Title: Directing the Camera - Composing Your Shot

Because sometimes you do just need to have the subject in the center of the frame. It's all well and good for me to explain some of these things on mostly still examples. So let's have a look at a real project I worked on a few years ago. This was a TV commercial for an African alcoholic drink.
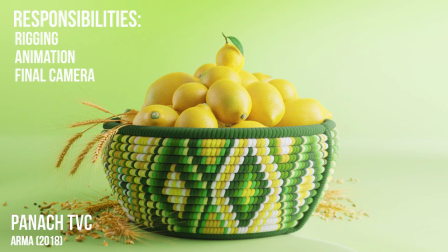(4:23)
I was responsible for the rigging and the animation. Now I didn't actually do the previs or the layout camera work but I did animate the final camera. And I want to show you some of this stuff that I've been talking about in action and how we can't always line things up perfectly when things are moving around. But anyway, let's take a look.
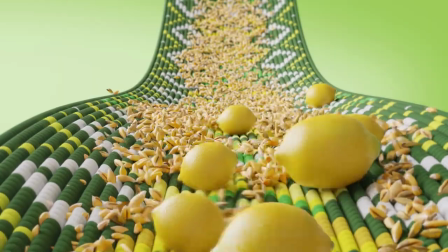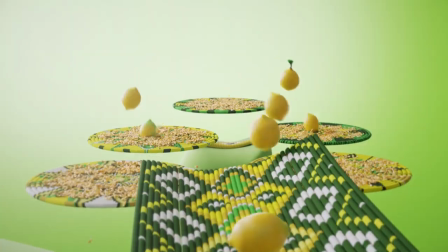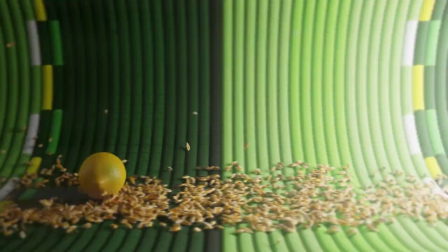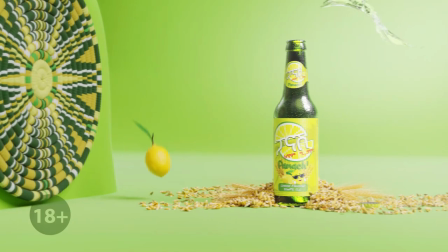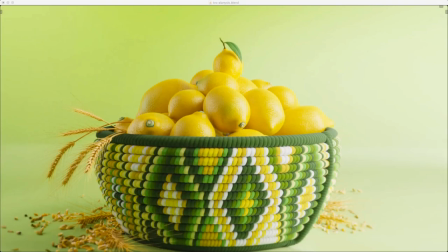(5:09)
Now that we've had a look at it, let's go back to the start and I'll just point out a few things with some draw overs as we go. So in our first frame and everything is in the dead center and that is okay. This is our establishing shot and we're just establishing where we are. We're in a bowl of lemons.
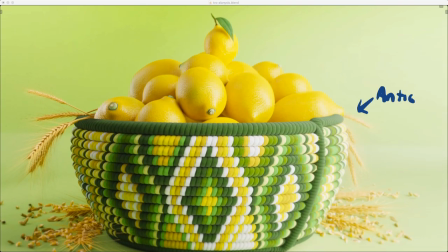(5:24)
We scrub forward a little bit. Yeah, so we're dead in the center and that's okay. Over here, you can see I've got a little bit of an anticipation before the door opens and all our lemons fall out.
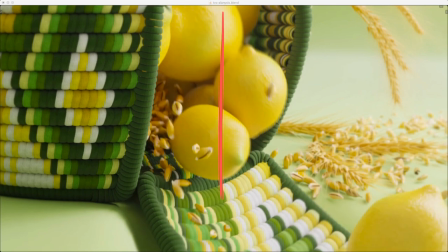(5:34)
Now that opening happens around the midline. You can see that's where all the lemons are falling out.
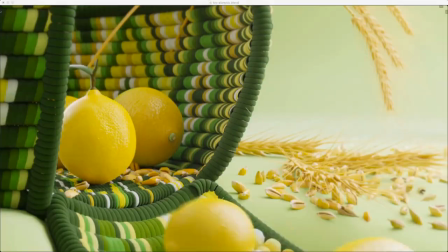(5:39)
That's okay. Next shot, they're moving down and we've got some some leading lines there.
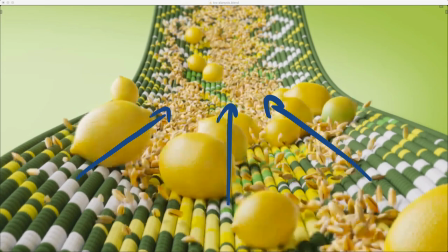(5:45)
That's just the nature of a point of view shot. Then we have our hero lemon.
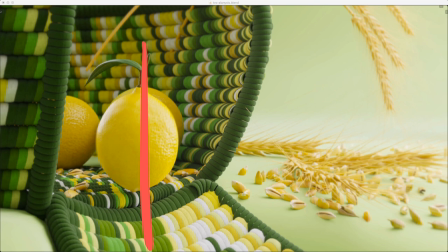(5:49)
He's a little bit left behind, but you can see he jumps onto the screen at the one-third mark. we want to give him some lead room because he's jumping off that way.
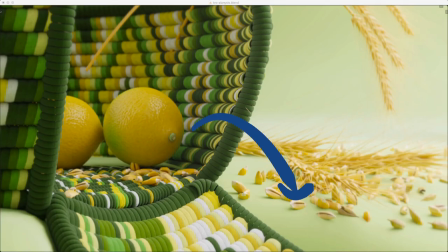(5:59)
Then in our next shot, because in the last one he was jumping from screen left to right, I have to continue that movement from screen left to right.
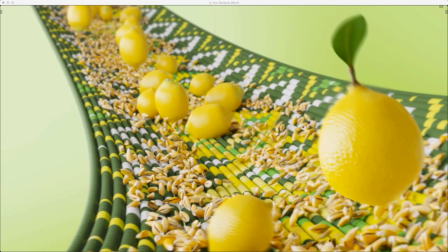(6:07)
Otherwise we're crossing the line and you'll learn a little bit more about that later on.
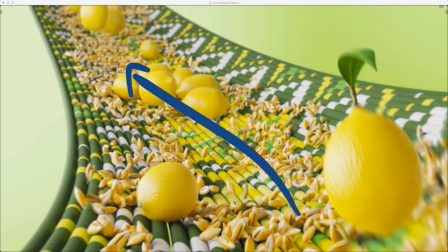(6:12)
And that's because the director wanted this shot, this one to go that way. So that's one little trick that I did to avoid it. I just kept him moving in the same direction on the screen.
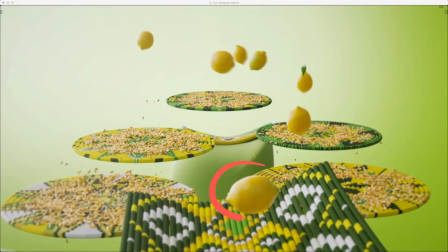(6:24)
Anyway, we're going down. Let's just fast forward a little bit. These guys are jumping off here. Now here's a total mistake This guy just stops and that was not my fault. I swear I handed it off to them and he was moving But in the final product he just stands still like that.
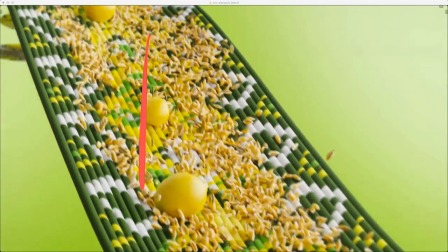(6:39)
Oh, well Here you can see these lemons are landing and they're all landing in about the third One third of the way in that's a hero lemon there
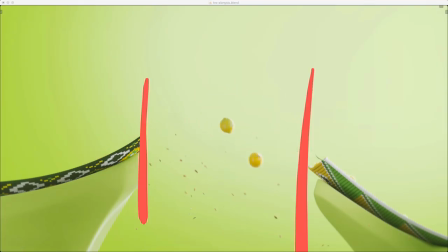(6:49)
Jumping off here, we've got our two points of interest and they're about the one third of the way in on each of these.
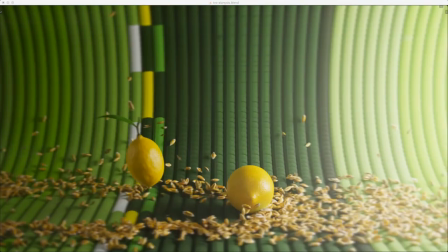(6:56)
Now here the main action is about the one third of the way in for our hero lemon,
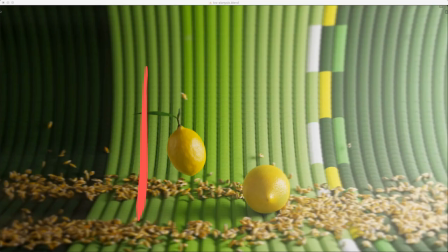(7:01)
around there to give him a little bit more lead space to show that he still has room to move on the screen right.
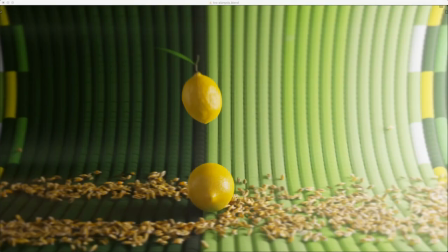(7:08)
Here is the door closing. We want this main action. We want the hit to occur almost in the middle.
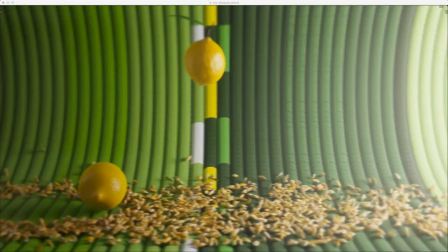(7:15)
That was planned so that we can see as this lemon rolls off behind, you've got more space there.
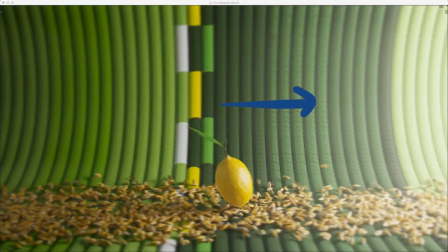(7:23)
We're getting closer. Now here we want to show him speeding up so we reduce that lead space by accelerating him forward.
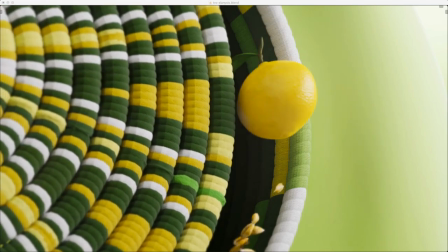(7:30)
Here he squeezes through in slow motion and boom we want it,
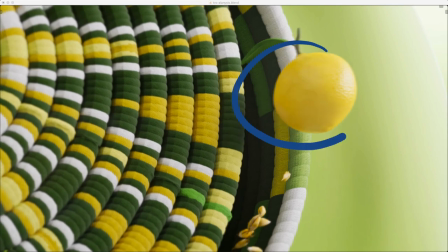(7:34)
we want him to spend the most amount of time in this sweet spot up here which is where the lines cross.
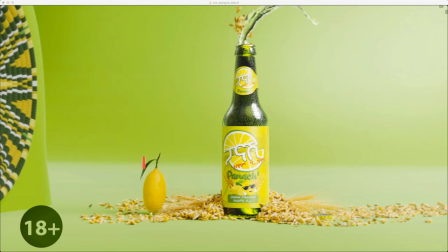(7:40)
And we have a final pack shot. He starts at the bottom left, and you can see that he's one third of the way in.
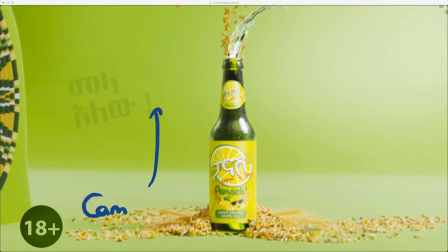(7:48)
And the camera takes a few frames, there's a few frames of lag before the camera follows.
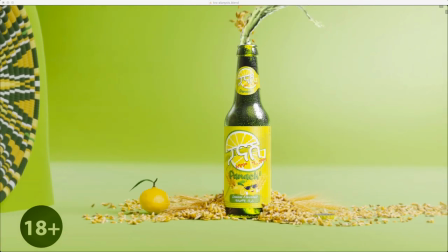(7:56)
That was intentional because I wanted it to feel like a real person was animating this camera.
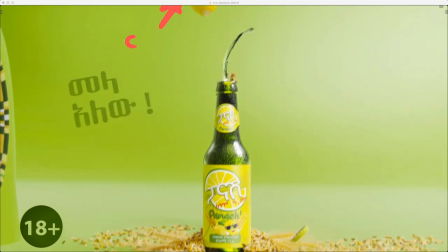(8:01)
And the character even leaves the frame,
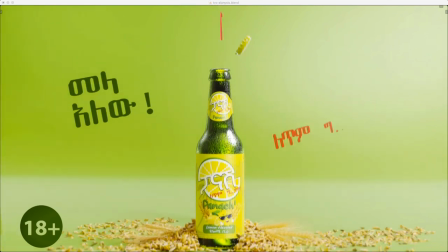(8:03)
that's because our cameraman was too slow to get up there. and we also want to pay attention to the main thing, which is this is the pack shot.